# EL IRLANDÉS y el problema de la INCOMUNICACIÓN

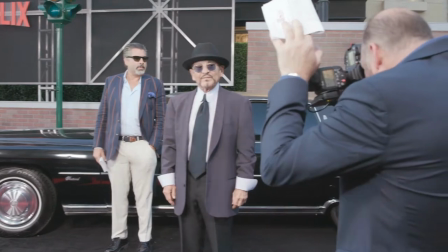0:24 El Irlandés, desde su estreno, ha arrastrado la idea de que es una historia anticuada,
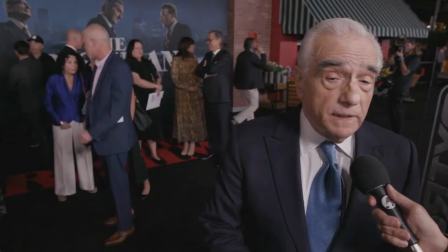0:29 una historia hecha por y para señores, donde las mujeres quedan completamente relegadas. Habría que empezar por decir que lo que hace una película buena o no, no son sus marcos morales,
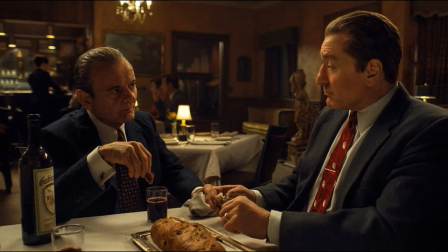0:38 sino su técnica y estética, y en este sentido El Irlandés es magistral, pero es que,
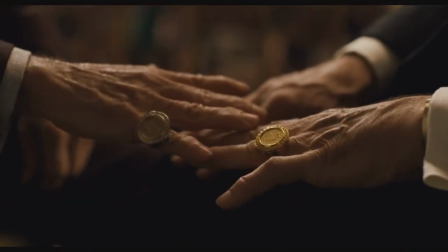0:43 de hecho, si se analiza El Irlandés veremos que es todo lo contrario al tópico mencionado.
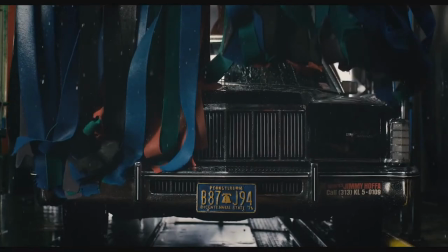0:47 Sí, El Irlandés es una historia de gángsters y mafiosos de los 50, con relaciones de poder muy masculinas, pero a partir de aquí empiezan las sombras.
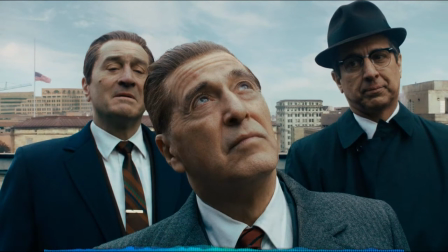0:56 El Irlandés marca su tono desde el principio, es una historia del pasado, su arranque al ritmo de In the Still of the Night del 56 lo indica,
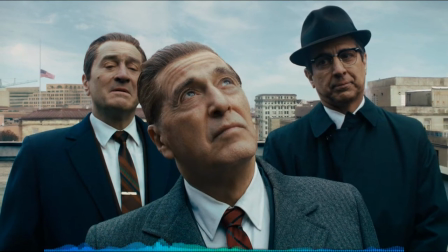1:03 y su letra, conjugada en pasado y hablando de recuerdos y amor en la quietud de la noche,
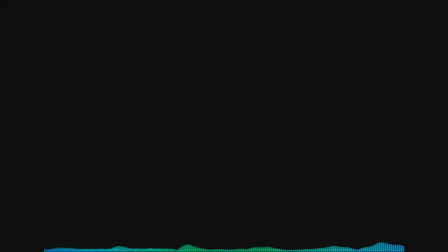1:08 marca los temas. En la canción también se nos habla de rezar, y aquí entramos en la imagen,
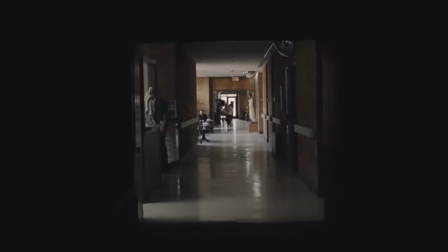1:13 y es que en su plano inicial Scorsese nos conduce por un pasillo a oscuras en su inicio centrándose en la profundidad de este,
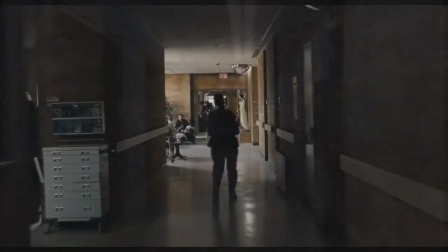1:19 y resaltando la soledad y la desolación como elementos dominantes, como haría anteriormente en Taxi Driver.
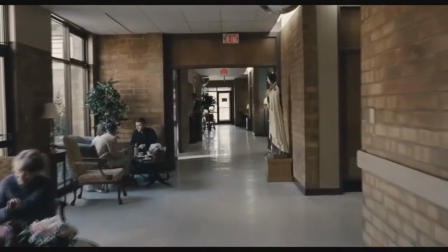1:24 En este camino, más allá de los elementos descriptivos, lo que resalta en el encuadre son los elementos religiosos, figuras de vírgenes y el cura repartiendo sacramentos.
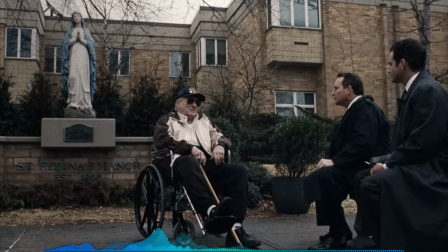1:32 Y es que El Irlandés es una historia de pecados, de culpas y de la búsqueda del perdón, concretamente de un perdón femenino.
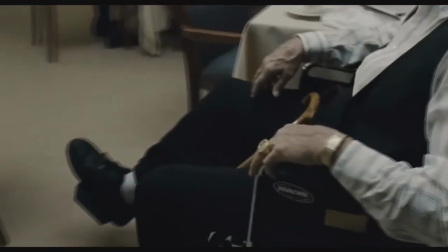1:39 Tras este camino, llegamos a la sala donde se encuentra Frank Sheeran, y lo primero que vemos de él es su mano con el anillo y el reloj, elementos a los cuales volveremos más adelante.
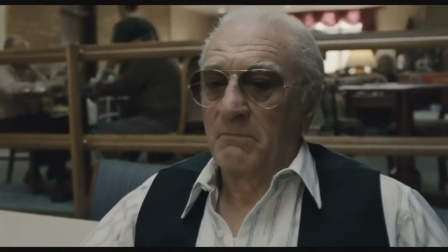1:47 Tras esto, vemos el rostro de Frank Sheeran, y aquí se nos revela el auténtico lugar de la película.
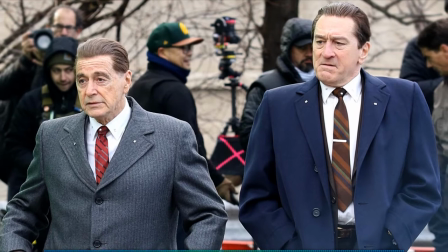1:53 El Irlandés es una historia del pasado vista y contada desde el presente, un presente más cercano a la melancolía lúgubre que a la nostalgia alegre sin matices. A partir de aquí, arranca la historia. El principio del Irlandés es colorido y luminoso.
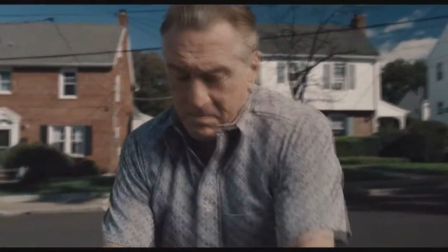2:08 Se nos presenta la historia de Frank Sheeran, quien domina en el plano, centrando en él el enfoque,
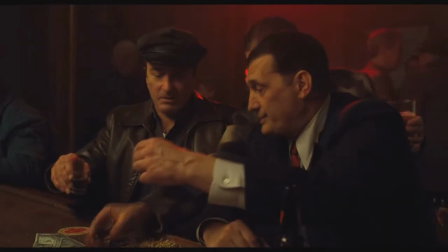2:12 apareciendo en primer plano o, en los contraplanos, situándose por encima de sus interlocutores.
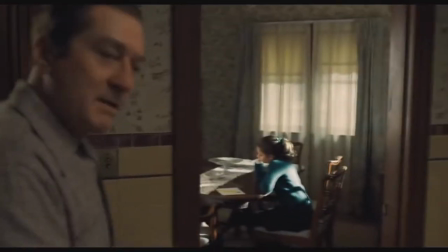2:19 Un ejemplo perfecto de esto es la escena en la que Sheeran llega a casa. Su hija Peggy está totalmente fuera de enfoque, y su mujer está empequeñecida en el plano.
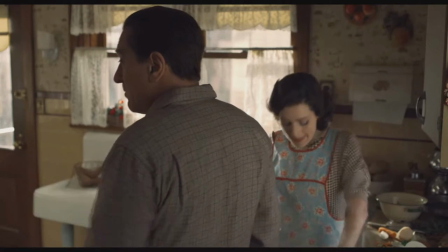2:27 El rol de Sheeran como figura patriarcal queda completamente definido. Aquí hay que hacer un paréntesis.
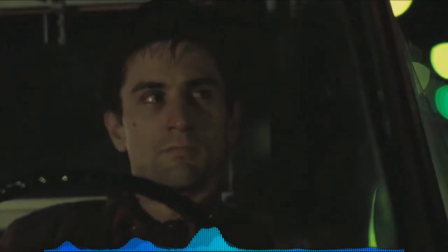2:33 El cine de Scorsese no es un cine moral, es decir, no se dedica a opinar sobre lo correcto de las acciones de sus personajes.
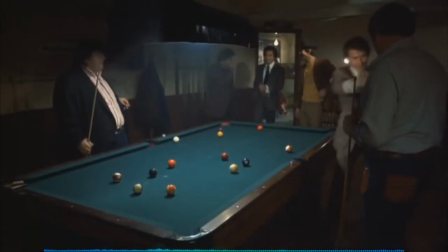2:39 A lo sumo, explota el lado estético de estas, pero no opina, y es que el juicio a las acciones de los personajes llega con las consecuencias de sus actos.
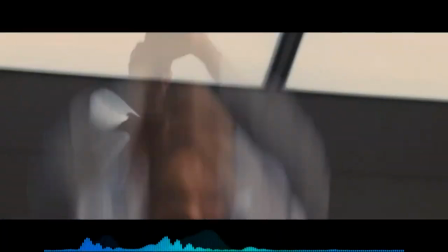2:48 A menudo se percibe, por ejemplo, Goodfellas o El Lobo de Wall Street como historias que exaltan el exceso, pero la conclusión de estas es en realidad la contraria.
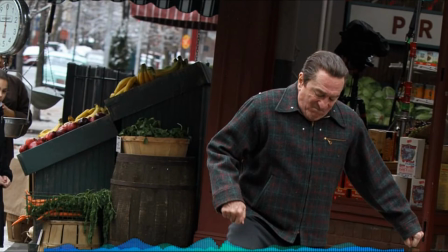2:57 Volviendo a El Irlandés, la escena posterior a la anteriormente mencionada es la escena en la frutería, y aquí se empiezan a definir las contradicciones del modelo que representa Sheeran.
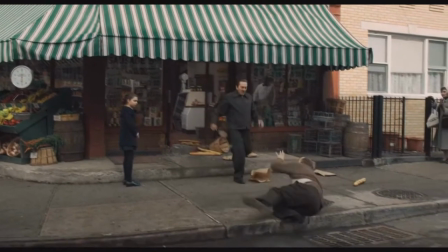3:06 Vemos, en plano general, cómo Frank Sheeran le da una paliza al frutero delante de su hija.
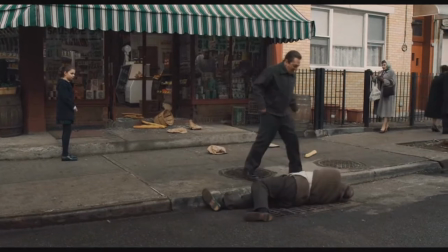3:10 Este plano, meramente descriptivo, podría haber sido el único de una escena que simplemente muestra una actitud violenta,
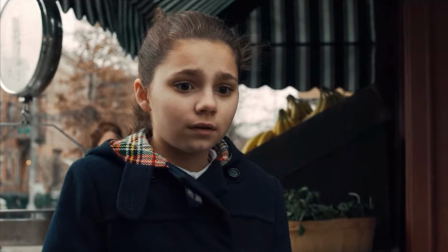3:15 pero es acompañado por el rostro horrorizado de Peggy que observa la escena.
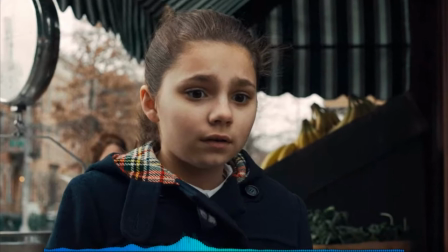3:20 Su mirada es el juicio sobre la acción de su padre, una mirada perpleja que mira al mundo antiguo y sus reglas con espanto.
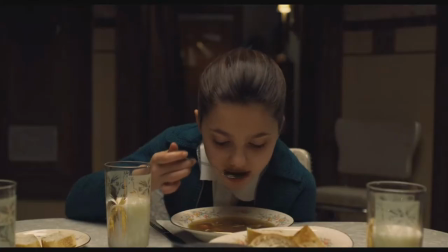3:26 En la siguiente escena, que cierra la secuencia, se nos lleva a la cena, donde, después de lo ocurrido, las miradas se cruzan, pero no se media palabra.
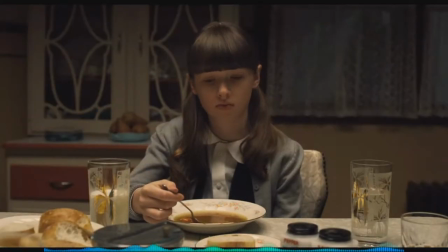3:34 Y es que este es uno de los conflictos fundamentales, si no el fundamental, del Irlandés, el problema de la incomunicación.
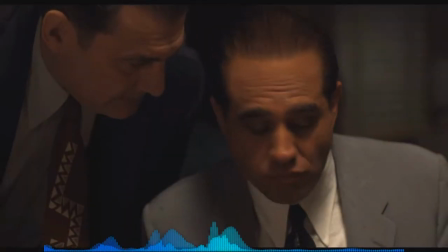3:43 Scorsese emplea en El Irlandés la mafia como una gran alegoría. El mundo de la mafia es un mundo de códigos y valores como el honor y la fraternidad, pero es también un mundo oscuro.
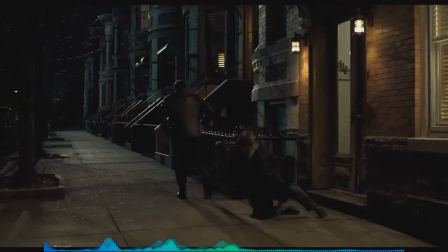3:52 Un mundo de represión, de violencia, de mentiras, de medias verdades y de silencios.
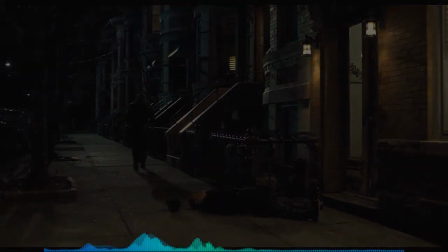3:56 Muchos silencios.
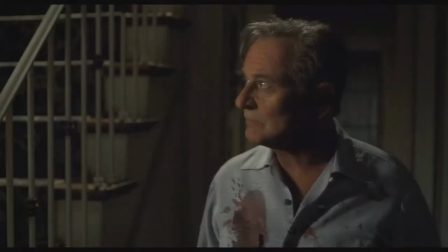3:58 En ocasiones, sobran las palabras, como el momento en el que Russell llega lleno de sangre a su casa y todo lo que le dice a su mujer es que le dé la ropa para tirarla.
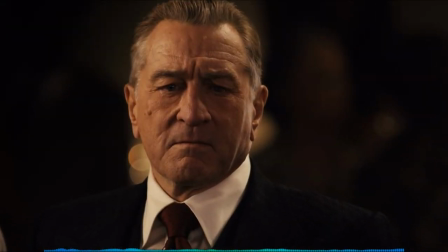4:05 Sobran las palabras, pero faltan los afectos. Afectos que los personajes, necesiten o no, nunca piden, porque no están en sus códigos.
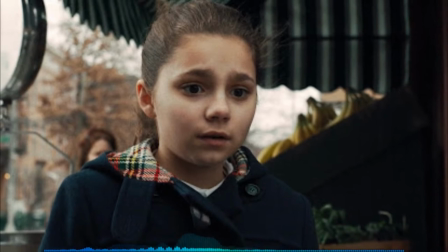4:13 Mientras, frente a estos códigos, la única nota discordante frente a la normalización de la barbarie es Peggy,
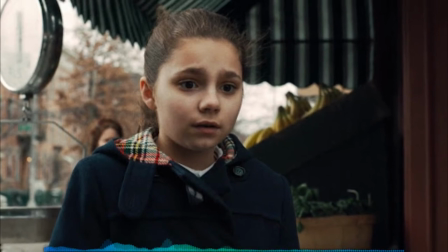4:19 quien comprende el código de la incomunicación, y por eso su baza es la mirada. No media palabra, y no lo necesita para hablar.
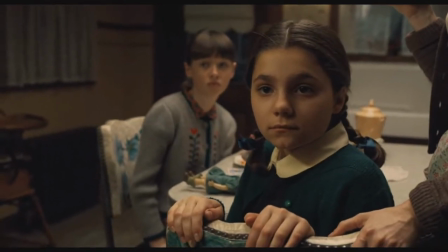4:25 En cada asesinato y en cada mentira de Sheeran, ahí está la mirada de Peggy. Frente a la hipocresía católica de la mafia, ahí está la mirada de Peggy.